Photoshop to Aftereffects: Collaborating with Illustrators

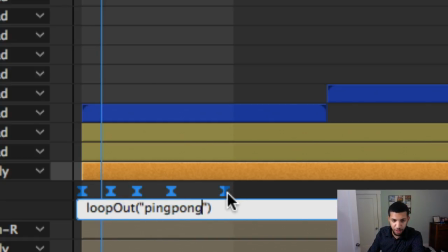And what this is going to do is it's going to ping pong this keyframe data. It's going to look at this keyframe here, and then it's going to play all that animation. And then when it reaches this keyframe, it's going to play that all backwards. And it's going to do that forever, or at least every point after this time.
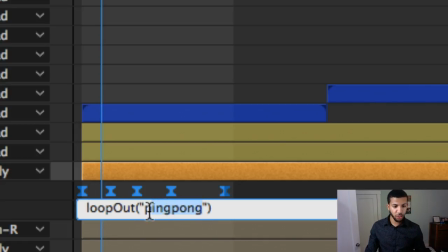That's what a loop out ping pong does. We also could change this. Instead of ping pong, this is another JavaScript expression. You could do loop out cycle. And what this one would do is it would play this keyframe, this keyframe, this one, this one, this one,
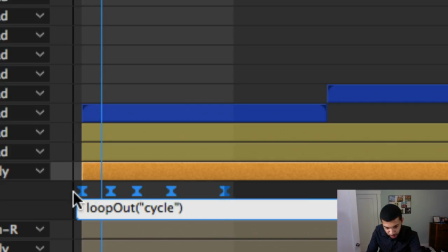and then instead of bouncing backwards and playing all of them in reverse, this one would just treat it like a cycle. It would play all of these, and then it would go back, and then it would play all these again, and then it would go back. And as you can imagine, it's going to just keep looping it around.
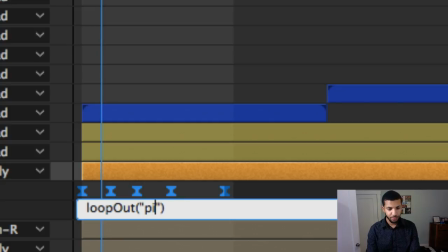I'm going to do ping pong for now. But, you know, either one works.
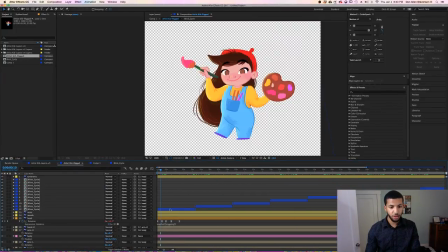And now, if we extend our timeline viewer, you'll notice that even though we only animated 5 keyframes of head movement, her head is now going to move forever, as long as the timeline plays. I think there was a little bit of an unnatural movement somewhere in there too. I'm going to kind of adjust it.
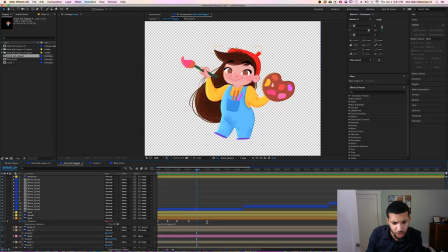Yeah, right here looks a little creepy when she tilts her head a little bit too slowly. I'm going to speed that one up right there. Hello, Joy from YouTube! Is that what you said? Say hello, Joy from YouTube. Hey, what's up, Robert? We are live streaming onto YouTube right now.
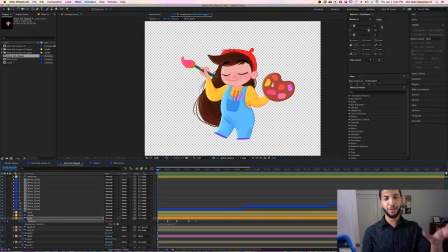Sorry for those of you that are on YouTube right now and you keep hearing me say this. We're animating this character. This is an illustration that was done by Stephanie Tam, and we're just in the starts of animating this illustration. If you want to see the tutorial, feel free to join me on YouTube or here.
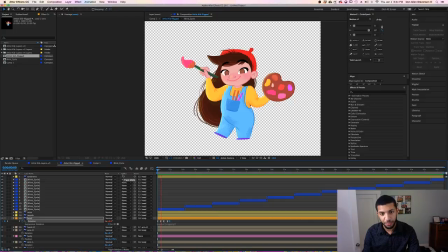I'll kind of just talk everything verbally here, but yeah, because I don't have my tripod for the phone tonight. Okay, head movements, they're all right. Next thing we got to do is hair movement. So imagine hair has weight and it has volume.
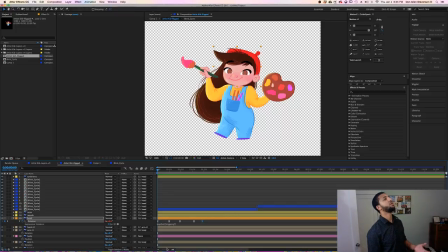So if this character, which has long hair, was to tilt her head to the left, the hair should not tilt left with it. The hair should kind of tilt right because it should always be pointed towards the ground because of gravity.
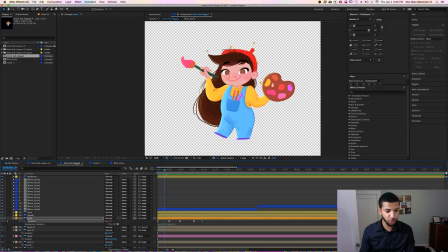I assume there's gravity. So what we're going to do to make the hair movement correct is
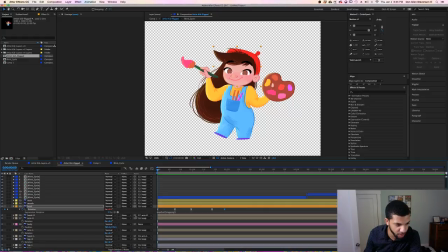we're going to find all the spots where the head rotates, and we're going to create a complementary opposite movement of the hair so that it's always aimed downwards. So let's go to our hair layer, and we'll hit our R for the rotation tag.
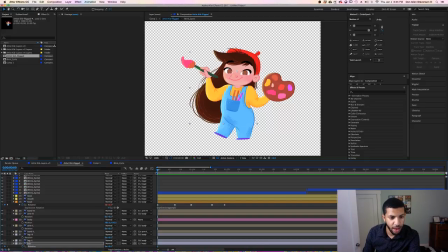We'll set a keyframe, and I'll start with the hair kind of swooped up like this. When the head tilts down just like that, I'm going to angle the hair downwards right there. When the head tilts back up, I'm going to also tilt the hair the opposite direction.
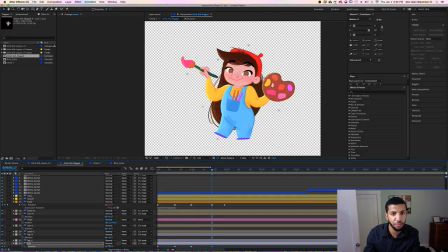I want to essentially keep the hair aimed towards the ground all the time. And then at the very end it will have a loop. So let's see if that looks correct. Alright, so that's a little robotic. We're going to add some easing between those keyframes. So there we go. Just added a little bit of easing between the two.
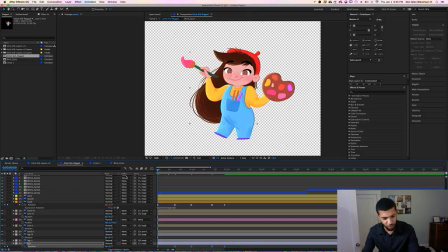Saludar, welcome Roberto. Oh, okay, that was a little, I don't like that last movement. I think since this character was illustrated with the hair kind of in motion, we're going to need to simulate that movement. We're going to need to simulate that movement in After Effects.
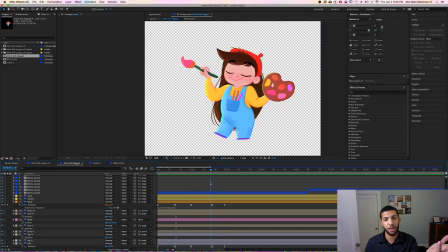So what I'm going to do to kind of bring the reason why her hair goes up is I'm thinking she should kind of swoop her hair with her neck movement. And like for right here, maybe it would make sense of it not going straight down, but rather it overshoots to the right because of the swing.
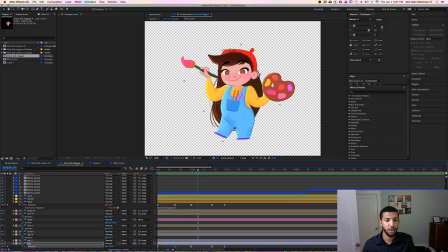Yeah, see, there we go. It overshoots, and then kind of comes back down.